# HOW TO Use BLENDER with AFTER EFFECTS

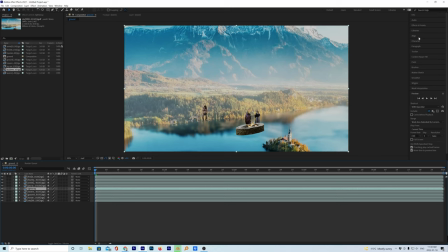[8:11]
So yeah, we can go up to our effects and we'll put in set mat. See how I've been doing them. I used to have a plugin, I forget what company made them for light wrap,
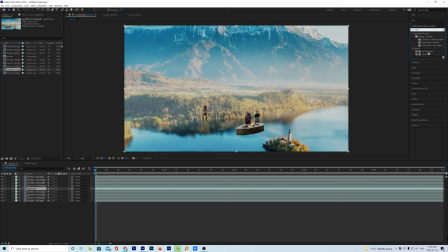[8:27]
and it was so easy. But I've been looking into how to do it just manually, and I have been doing it, but you just have to keep repeating the process until it's burned into your brain. So it's still a little not burned in yet.
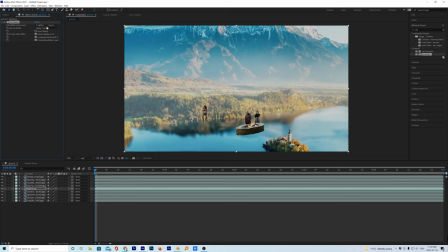[8:40]
So let's put a set mat on there. And then take the mat from tavern, because Blender would have added an alpha layer, like a mat.
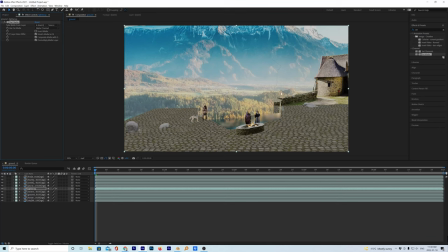[8:53]
So you can see, I don't know if you can see it in the video, but there's a little faint line there. So set mat. We also want to put a fast blur on there. That'll control the size of the light wrap. Fast box blur. And we'll just jack that up.
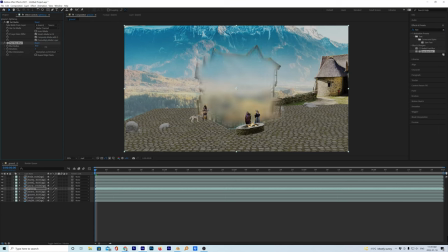[9:11]
Blur radius. See, as you can see, we're controlling how the light from the background comes into it. So we're going to do that. And we have to duplicate this. So Control D. And we want to invert this one.
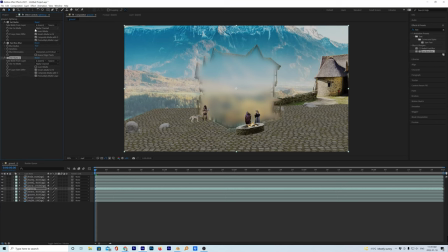[9:27]
This mat's going to go below. And we're going to go invert. All right. Now, what does that do for us? Let's try to solo the layer and to see. So by soloing, you're just hitting this little circle button beside the eyeball tool.
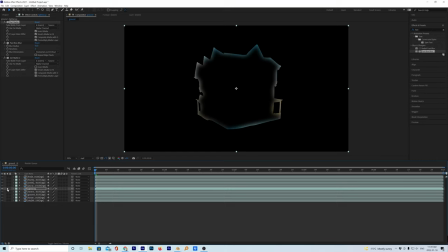[9:38]
And it's just that layer. So as you can see, the background's coming around the side of our tavern. Now we don't want it down here because it wouldn't be coming through the ground.
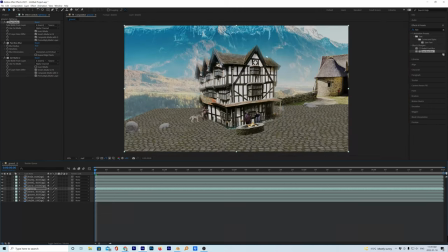[9:53]
But as you can see, it's starting to give us a light wrap. So the background sort of, it blends it in better. Now is it Should we pull back a bit? Maybe a little bit. You know, it's not too bad. It sort of gives it like a misty look. But there shouldn't be any down here.
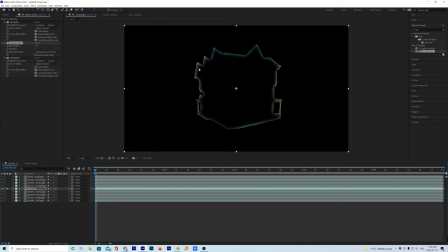[10:11]
So what can we do? Let's solo the layer and just see if we can put a mask on there. And let's see where the horizon is.
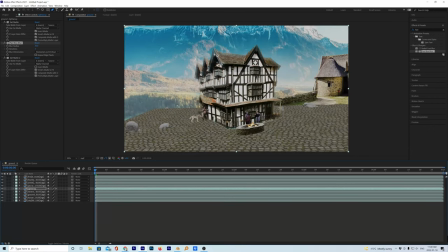[10:20]
Right about here. Although there's stuff back in there. So I don't know if this is going to work. But hey.
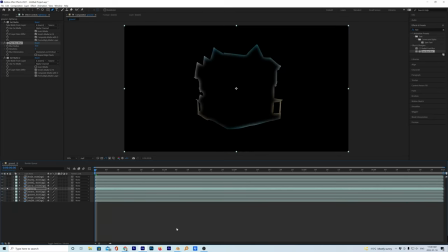[10:27]
Oh, and our blender thing's done. So we can move on. So let's go to our mask. And let's just go. Let's see if we can just pull off this bottom. Hopefully. Maybe it could work. Nope. Okay. So, well, it will work. We just have to go down to our light wrap, mask, and then invert it.
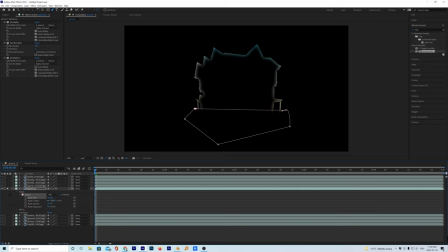[10:45]
And let's just add a little bit of a feather to it, to the edge. And then now the light wrap will only be on the top half.
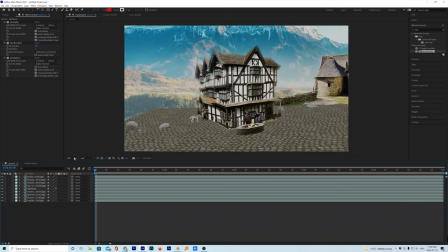[10:52]
Let's unsolo, hit the circle, and there we go. And we have, see, there's a hint of it coming in there. So yeah, so this is why you want them on separate layers, right? Because I could just do it to this layer. I don't want it to do it to the road, but I'll probably do it to this as well.
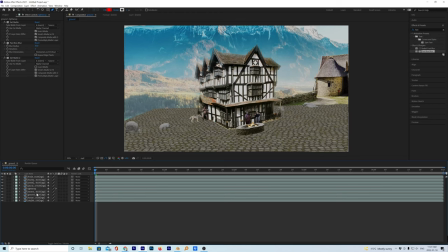[11:12]
Let's just quickly do it to that. So what is that? What did I call that? It is called the house. All right. And we're going to take another sky layer and control D, and I'm just going to hit enter to rename it and call it light wrap house.
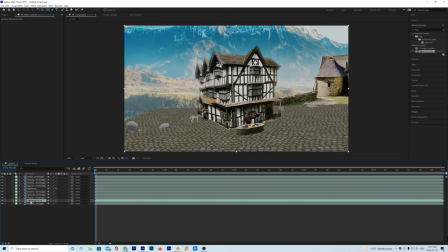[11:29]
Now I'm trying to be very, disciplined and naming all my layers, because if you see my, some of my videos, I got like hundreds of layers, which can be very confusing to find things. So we're gonna put that on top of our house, which is where, oh, it's just right there.
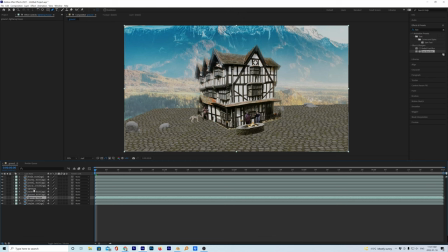[11:47]
And I wonder if we can just go to our light, original light wrap, and just copy these. So I'm just gonna shift click all these, and then it's gonna edit, copy. My hand's broke, so I can't do many hotkeys. So it's a lot of clicking. Light wrap house.
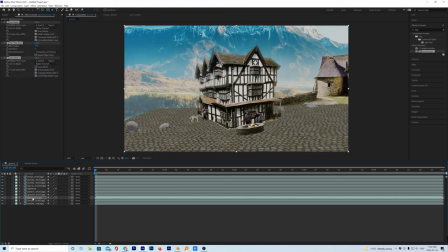[12:05]
And oh, actually, I can do this one. Control V. And we're just going to change the things here. We're going to change it from take mat from tavern to take mat from the house right there. And this one too. We're going to add the house.